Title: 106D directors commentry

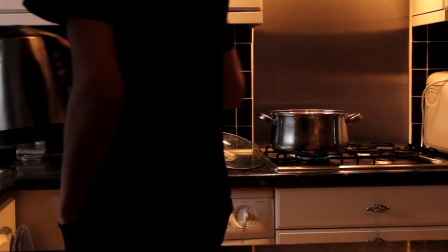0:00 This is 106D, and this is our part on research and planning.
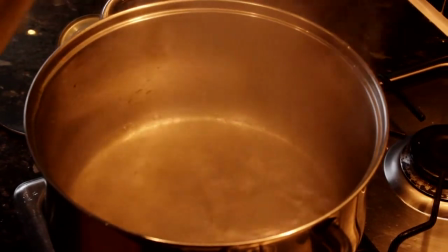0:04 We use Google because it's the fastest search engine, and we used it to search for the things we needed to research.
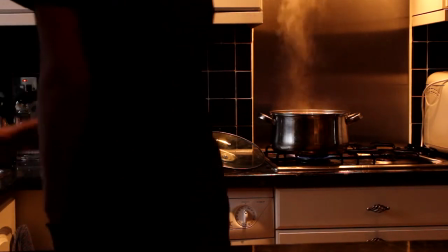0:10 For example, we used IMDb to research the thriller genre.
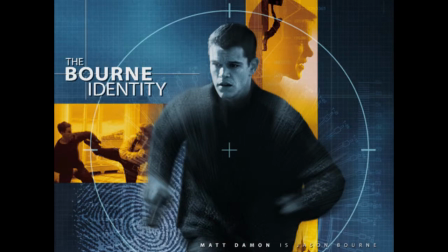0:14 When looking at The Bourne Identity, we agreed that we wanted to do a crime thriller. We chose this genre because we liked the type of shots it used, for example, POV and tracking shots. These created the feeling of a crime thriller that we wanted.
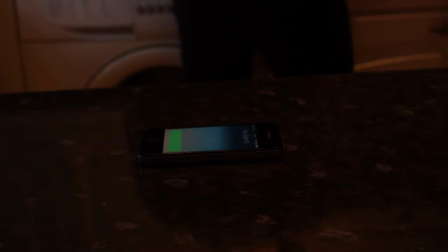0:29 We used DVDs and YouTube to analyse and watch different opening title sequences.
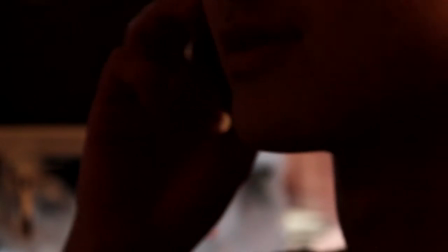0:34 For example, the dark set in the opening scene of The Bourne Identity inspired the set and lighting of our phone call shot,
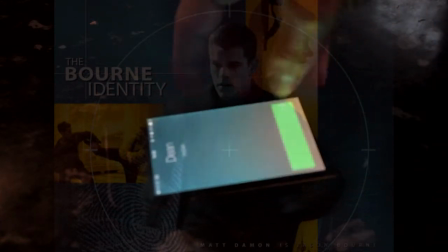0:41 where we used dim lighting and it was dark. This helped create an atmosphere of mystery.
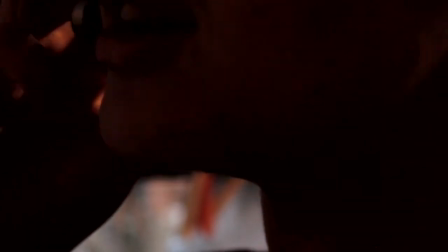0:46 We also liked the way he dressed all in black, so we attempted to use this in our opening titles.
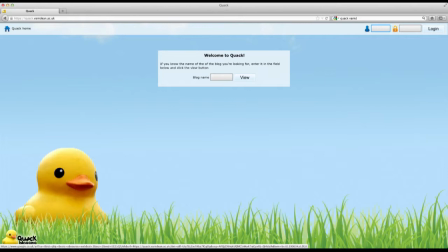0:51 We put all our research and planning onto our Quack blogs to help us see and analyse what we had done. The blogs helped us gather all of our planning and research into one place that it could help us when we filmed our opening titles.
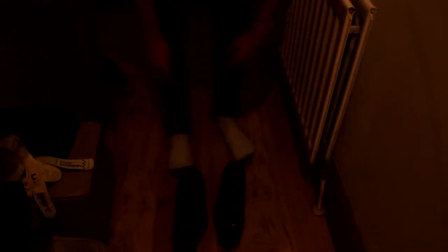1:03 The recce helped us work out which locations were right and safe to use. We realised what locations were to the standard we wanted and what locations we had to change.
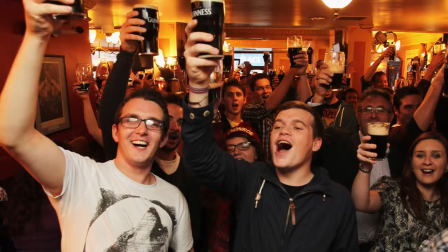1:13 For example, we realised that the pub we wanted to film in didn't fit the mood and genre, and we agreed not to include it.
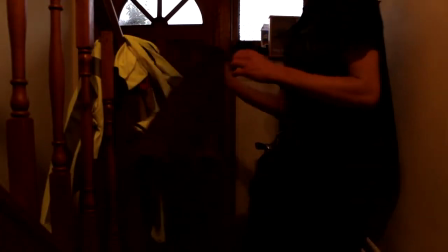1:21 During our recce, we risk assessed each location and also put the equipment we were using.
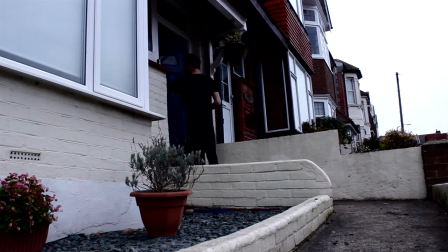1:26 The camera we used in our OTS was the Canon 600D.
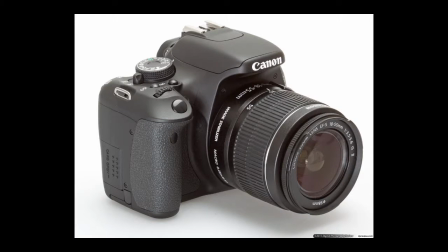1:31 The camera was really nice to use because we could change the aperture, which allowed us to change the brightness of the shot. This was really good because we were filming indoors for some of our OTS where there was no natural light.
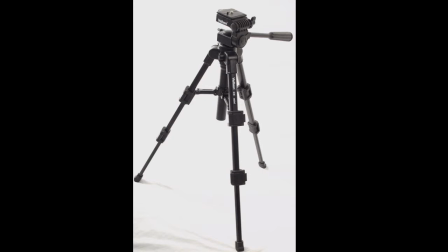1:47 The equipment we used to film our OTS was a tripod. This came in handy because we used it in almost all of our shots to keep the camera still. And even in filming the shaky POV shots, what I did was I propped it up against my chest and walked with it.
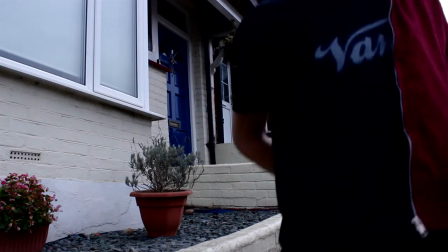2:05 The only equipment we used to record the sound was the microphone on the camera
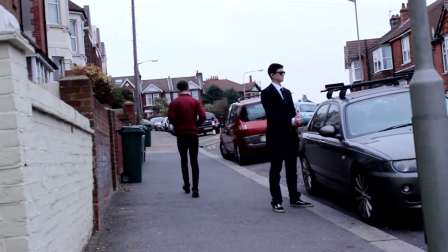2:11 because we weren't given anything else and we don't own any sound equipment ourselves. The way we recorded was in the order of how we want the OTS to be played,
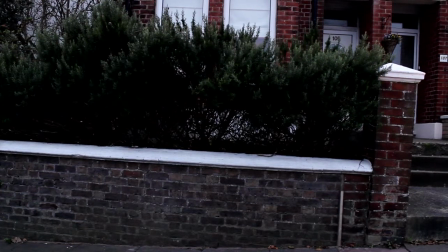2:22 so when it came to editing, we already had a good idea of how we were going to lay the clips out.
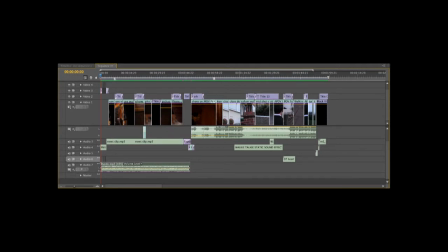2:27 We put the soundtrack over our clips and synced most of our OTS to the soundtrack, which blended the two together.
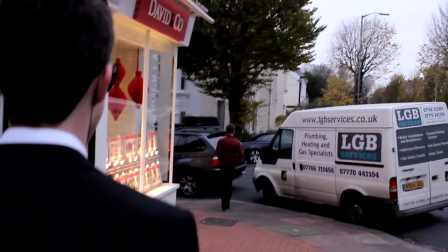2:34 We created atmosphere by adding sound effects into our OTS as diegetic sound of a kettle or a radio playing in the background.
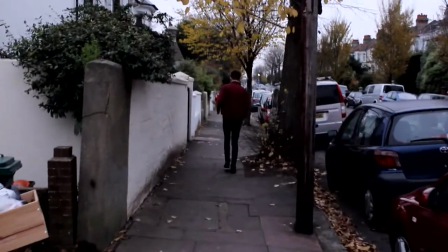2:42 We used the radio in the background because it's basically an interview of a man explaining a 16-year-old getting shot,
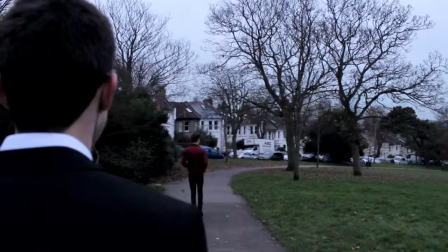2:49 and this is meant to make the audience start assuming that the man on the screen, aka our main character, has something to do with that, although he doesn't.